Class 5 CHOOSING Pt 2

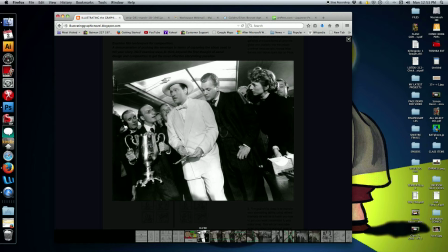245s
In a conversation I had with Jerry Robinson, who was Bob Kane's chief assistant. Bob Kane created Batman. Robinson told me that he and his fellow artists would go and spend an entire day
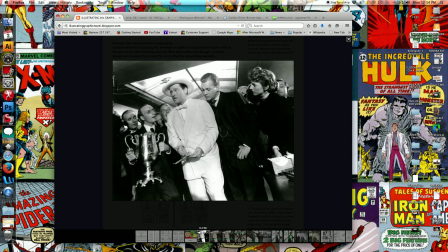262s
watching Citizen Kane in the theater with their sketchbooks, and they would draw angles and shadows and compositions right from the film. And you can see the change in the comic book industry shortly after this movie becomes popular. Now, what are some of the things that Welles did that is really so unique?
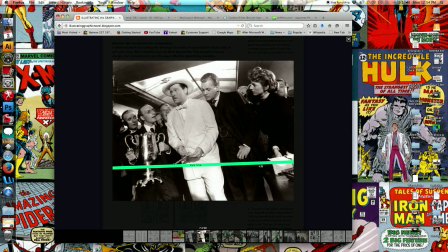282s
Well, first off, he moved the eye line down very low. So when you look at this, it's extremely clever. The eye line is low and it's slightly crooked. So we're in a room with an angle.
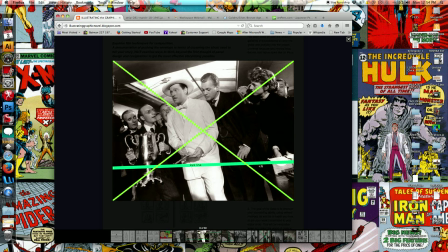295s
If you look, the center point of this and the center point is almost always the center of your panel, is Wells. He also did a few things that really make it stand out. Wells is the only character dressed all in white.
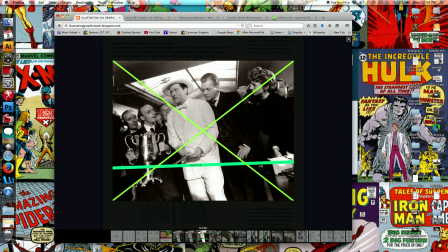310s
The rest of the characters are in black or in dark colors. That makes him pop right off of the image. So instantly, as a viewer, our eye goes to him. Also, in this composition, in this scene,
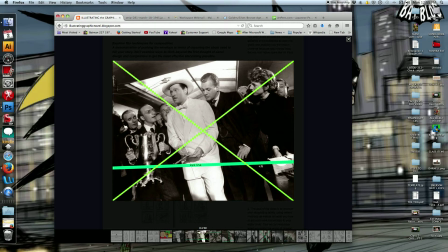324s
the trophy is the only thing in the room that is actually straight in terms of our view. It's in reality held at an extreme angle, but because the camera's been tilted, it appears straight. And that also makes it stand out so that we as a viewer, and if this was a comic book,
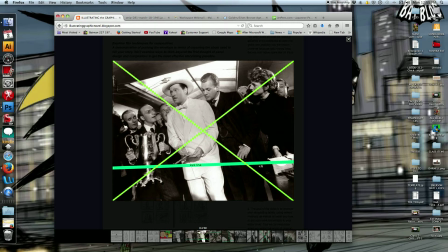342s
we as a reader, we would notice Wells right away, and we would notice that trophy right away. And just to reiterate that, he also has all of the characters in the scene either looking at Wells or looking at the trophy. So it doubly implies what the importance in this particular scene is.
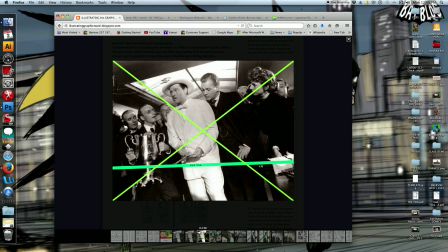361s
So the white character, the dark background, and the attention of the characters gets us as a reader or a viewer to look in the right place. And controlling where the reader looks in comics, that's a really critical part of this. And that's all about choosing your shot. So think about the way this is done.
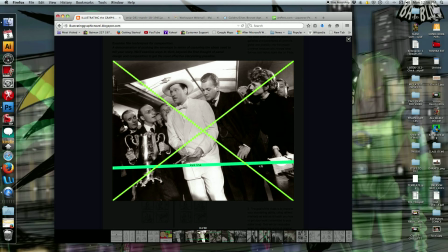379s
It's a really clever way of pushing beyond the norm or the generic.
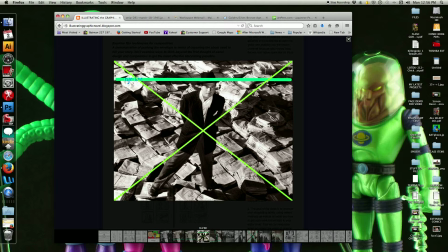386s
In this particular shot, he took the eye line and he moved it way up. Basically, as a viewer, our eye line is about at Wells' hat. Wells, in this case, is dressed mostly in dark colors, but he's on a light background.
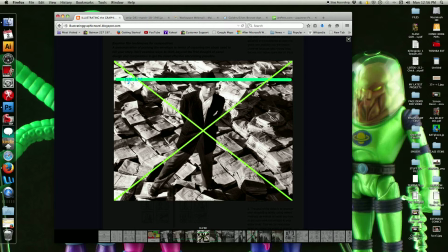399s
He's actually standing on bundles and bundles of newspapers to imply the fact that he's a newspaper giant. He's a publisher of papers. He's a man of power. And he falls dead center in our focal point, and it's nicely composed. It's also somewhat symbolic and almost abstract.
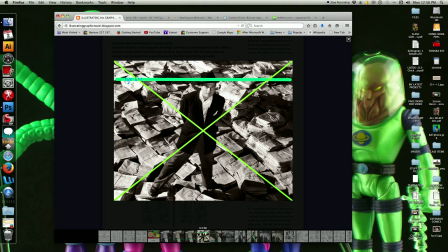418s
There's likely not a time that any publisher of a newspaper ever stands on bundles of newspapers, but this is symbolic to get across to the viewer or the reader that he is a powerful newspaper man.
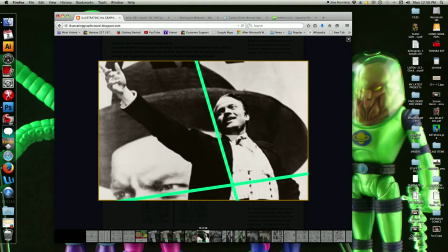432s
This particular shot later on in the film, Wells runs for office, and this is a nice, again, angle.
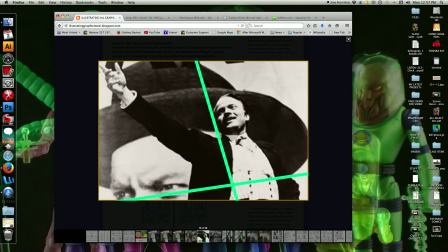439s
The eye line is low and angled, and the periphery follows the position of the character.
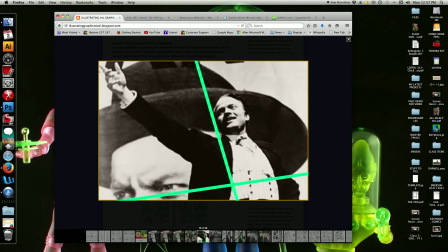446s
He's making a big speech, and behind him is a giant portrait of himself. Nothing could possibly say, I am a hugely powerful, influential politician, than having a giant poster of yourself set behind him.
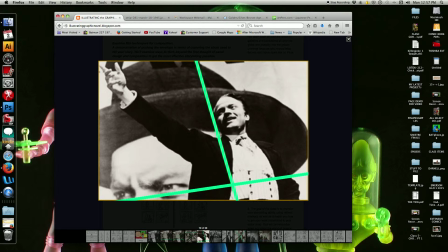461s
So it's a brilliantly composed shot, and it's, again, think about the more generic way this might be handled, where it would be straight, we'd see a character at a podium, there might be a vote for whomever sign in the back, but this is so much more powerful. So again, by pushing the visuals, by really thinking it through, and I'd argue that oftentimes,
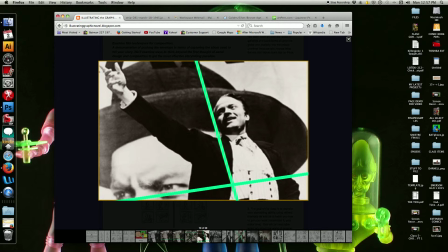479s
as a comic book artist, you do a draft, you do an idea for a panel, and then do it again.
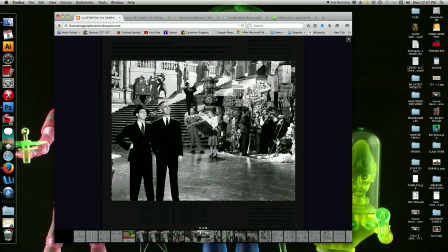484s
The second or third draft is often better. This one here, also from the same film. Really interesting composition.
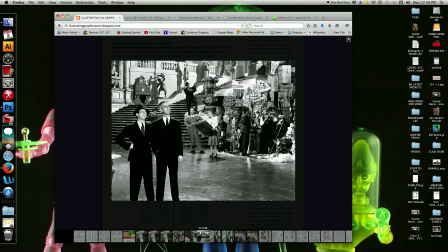494s
We have two characters who are looking over the vast wealth and collection of Wells' character.
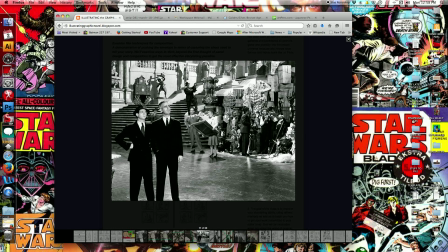501s
And they're set off over to the left. They're in dark suits, so they stand out a little bit more. There are other characters in gray suits, but they're the only ones in black. And that is so that they will pop off the somewhat lighter background.
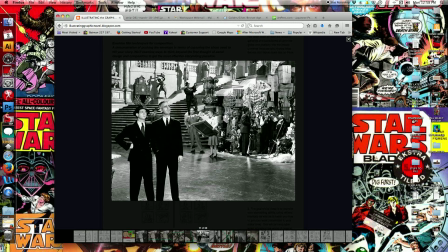516s
The big opulent staircase shows the wealth of the Wells character over to the right, and almost in a cluster so much that you don't even notice it.
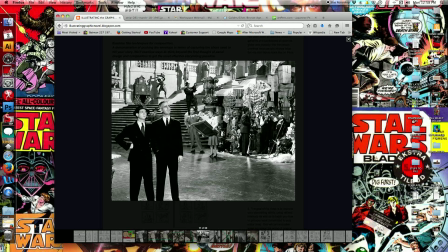528s
You have other characters going through all these artifacts that are from Wells' collection. Wells, over the years, had amassed this amazing collection of art in the film. And this is to show us the opulence and the magnificence of Wells' collection.
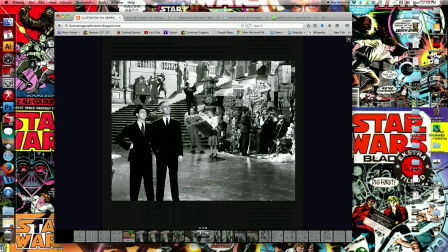543s
You can see further behind all the characters, there are crates, unopened crates in the back. That indicates to us that it houses Wells' other artifacts. The character on the stairs, I think, is a nice touch. He mimics the statues across from him. So he's a photographer getting ready to take a picture, but he actually looks like he belongs there.
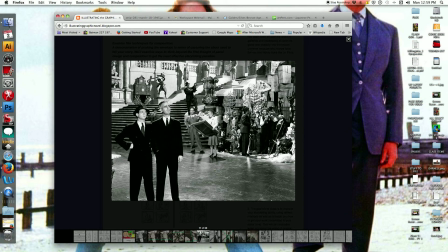563s
He looks like one of the statues on the staircase. All right, more in a minute.